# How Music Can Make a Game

This video is sponsored by Dinosaur Polo Club and their game Mini Motorways. Stay to the end to learn more.
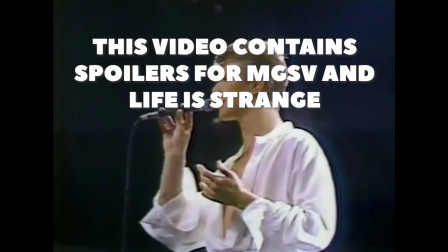0:07 On November 4th, 1970, David Bowie released his third studio album titled The Man Who Sold the World.
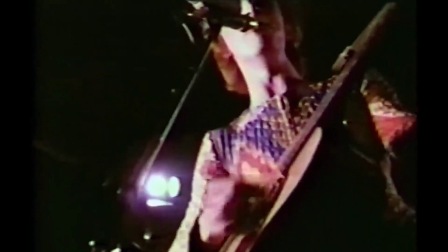0:14 This album would see Bowie take a drastic shift in lyrical and musical tone, one much darker than his previous Space Oddity and self-titled.
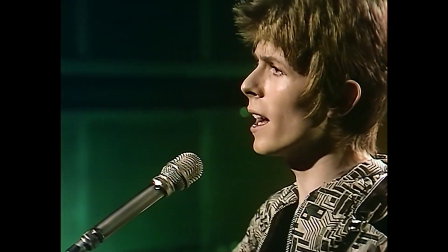0:22 While cryptic, the themes presented through this album, and specifically the title track,
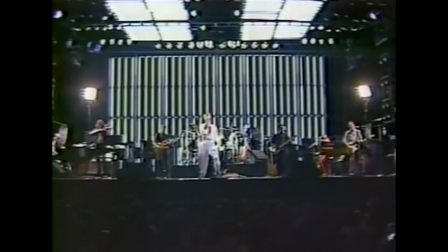0:27 can be seen as the struggle with identity and longing for finding a piece of yourself that's missing.
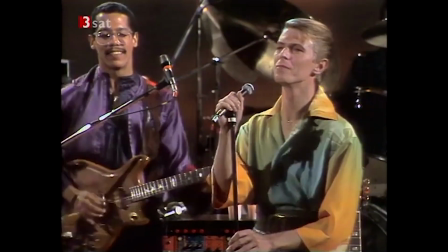0:33 The Man Who Sold the World wasn't a fairly well-known song on release.
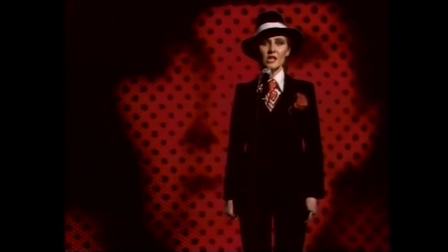0:37 It only became a hit later when Scottish singer Lulu released a cover for it, and has since become famous as a song other artists like to cover.
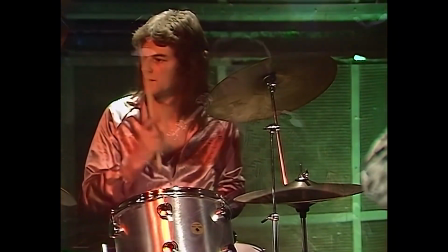0:46 The song is dark and melancholic. It's fitting that other artists,
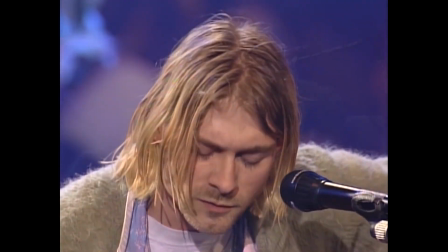0:50 often a few years deep into their career and potentially struggling with losing a piece of who they are in the face of fame, cover it.
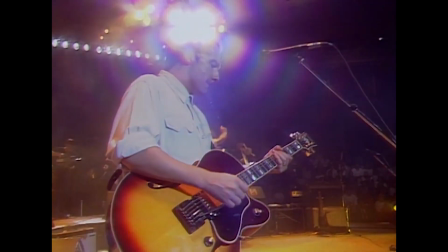0:57 While all popular versions of Bowie's song bring their own flavor to the composition, it could be argued the most beloved version of the song is Midge Ure's new wave twist.
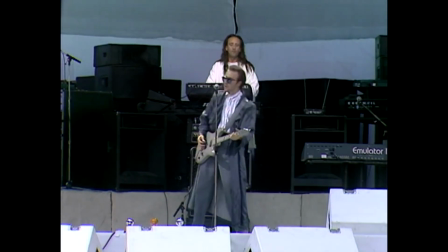1:06 With its lo-fi instrumentation, it adds a lot of enigma to a song already drenched in mystery and interpretation. So it's no wonder Hideo Kojima reached for the cover when he needed a powerful moment.
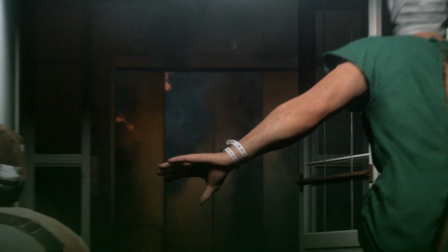1:17 After a tumultuous development cycle, Metal Gear Solid 5 released September 1st,
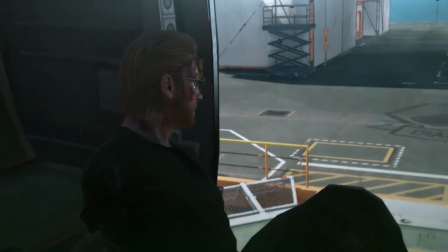1:23 2015, and acted as legendary game designer Kojima's swan song with a company he'd been a part of for 30 years, and built his legacy alongside of.
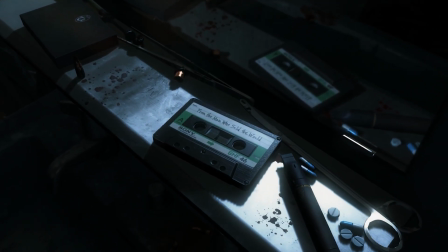1:31 The game opens with its protagonist, Venom Snake, in front of a mirror, alone in a room.
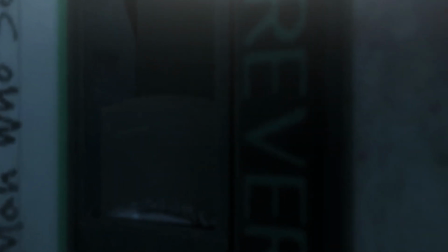1:36 He turns on a Walkman with a tape, playing Yuri's rendition of The Man Who Sold the World, as the scene fades to black and the opening credits roll.
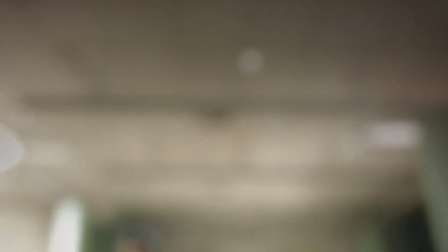1:44 As they end, the song shifts to diegetic and can be heard over the speakers in the recovery room, where we find Snake has lost a piece of himself, his arm.
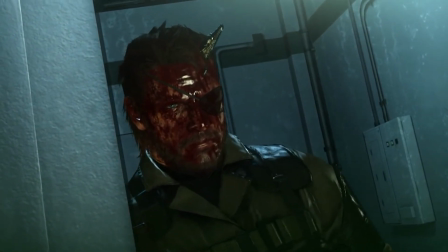1:53 The big twist for Metal Gear Solid 5 is that Venom Snake isn't who we or even he thinks he is.
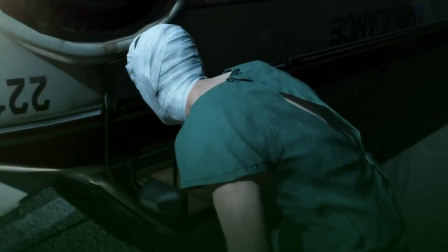1:58 He's just a field medic that got plastic surgery to act as a decoy while Big Boss wages a covert war.
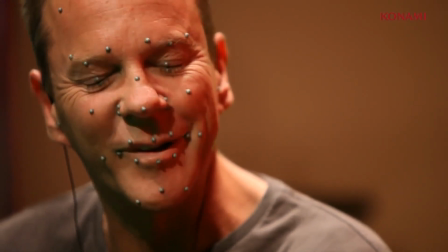2:04 This can also be seen by the replacement of Snake's iconic voice actor, David Hayter, with Kiefer Sutherland.
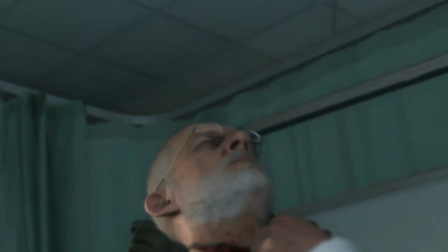2:10 During the development of the final game of the franchise, problems between Konami and Kojima got bad.
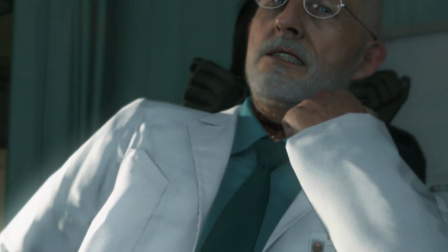2:14 The company forced him to work alone in a room.
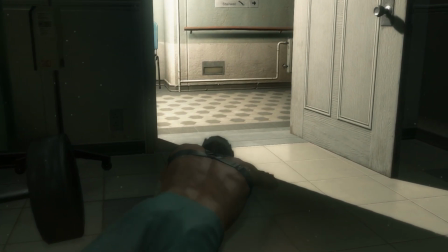2:16 The Man Who Sold the World is used as a bitter intro from a man who lost a piece of himself and was about to face his own identity and prestige alone for the first time.
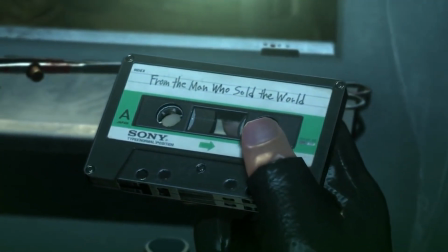2:25 Yuri's cover also parallels Venom Snake's dilemma. It's an imitation, a fantastic one to be sure, but it's not the real deal.
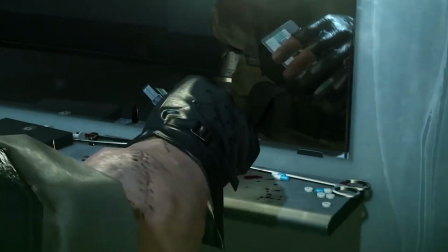2:32 It represents the sadness of a man whose uncertain identity adds a depth of melancholy to a simple press of a play button.
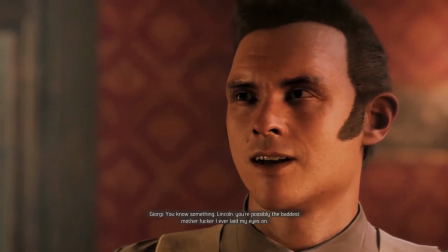2:39 This is maybe my favorite use of a needle drop in a video game. I know that sounds like a niche interest, but honestly, as I dug deeper and deeper into these moments,
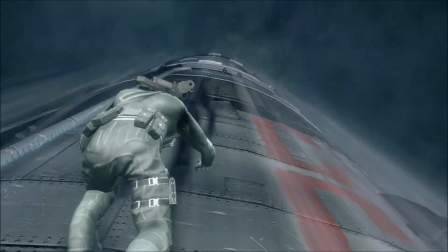2:47 it's a far more common trope than I ever expected, and is honestly the reason for a lot of gaming's most memorable moments. For the uninitiated about what a needle drop is, and I'm not talking about the busiest music nerd on the internet, let me explain quickly.
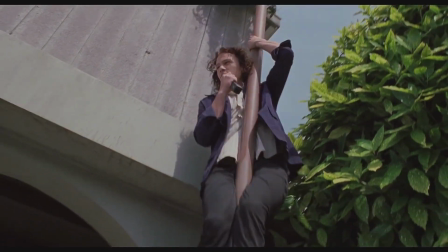3:00 Starting as a technique used in film, it's the idea of using a pre-existing song rather than one of an original composition.
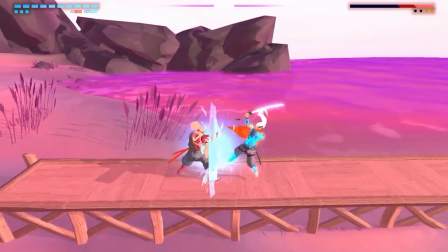3:06 There is one distinction that needs to be made before continuing, however. It's a small but important one.
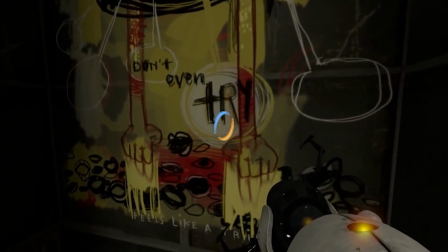3:11 A song that was written for a piece of media by a famous band, think Exile Vilify by The National for Portal 2,
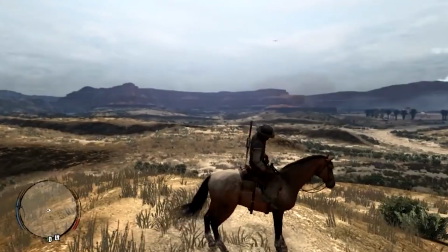3:17 or Ludens by Bring Me the Horizon for Death Stranding, while great songs aren't technically considered needle drops since they weren't pre-existing songs.
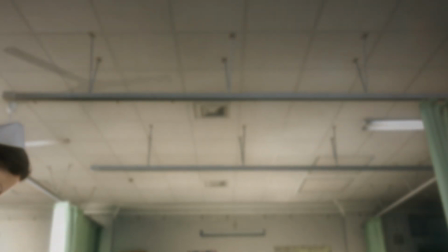3:25 Since this particular moment is one created by Hideo Kojima, it's easy to add layers and layers of context that may not even be there,
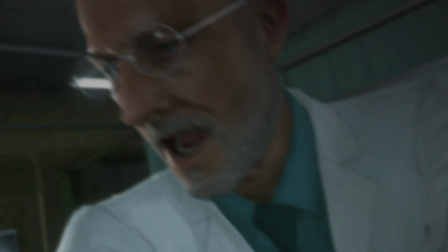3:32 but given his attention to detail and love for theming David Bowie and cinematics,
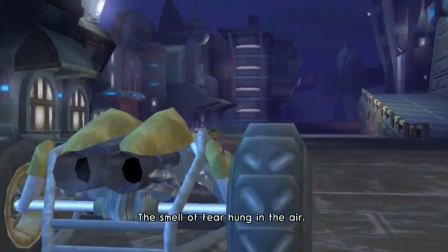3:37 it's one that can very easily be true. Not all needle drops are built the same, but they are always the Swiss Army knives that set a game's tone.
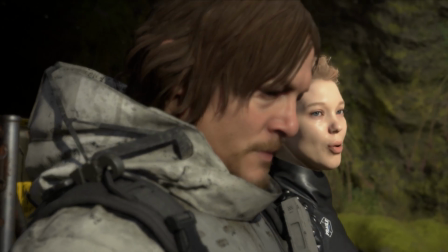3:45 Even with Kojima himself, his first game after Metal Gear Solid 5, Death Stranding, opens in a similarly cinematic way.
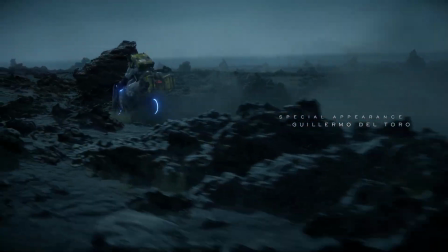3:52 Sam Bridges rides his motorbike across a drearily green mountainside while Icelandic indie band Low Raw's song Don't Be So Serious plays,
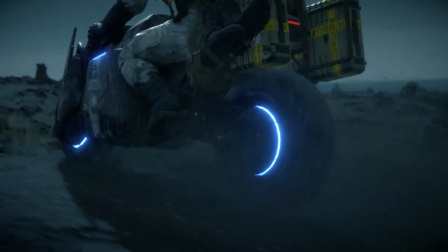3:59 and the title sequence plays out.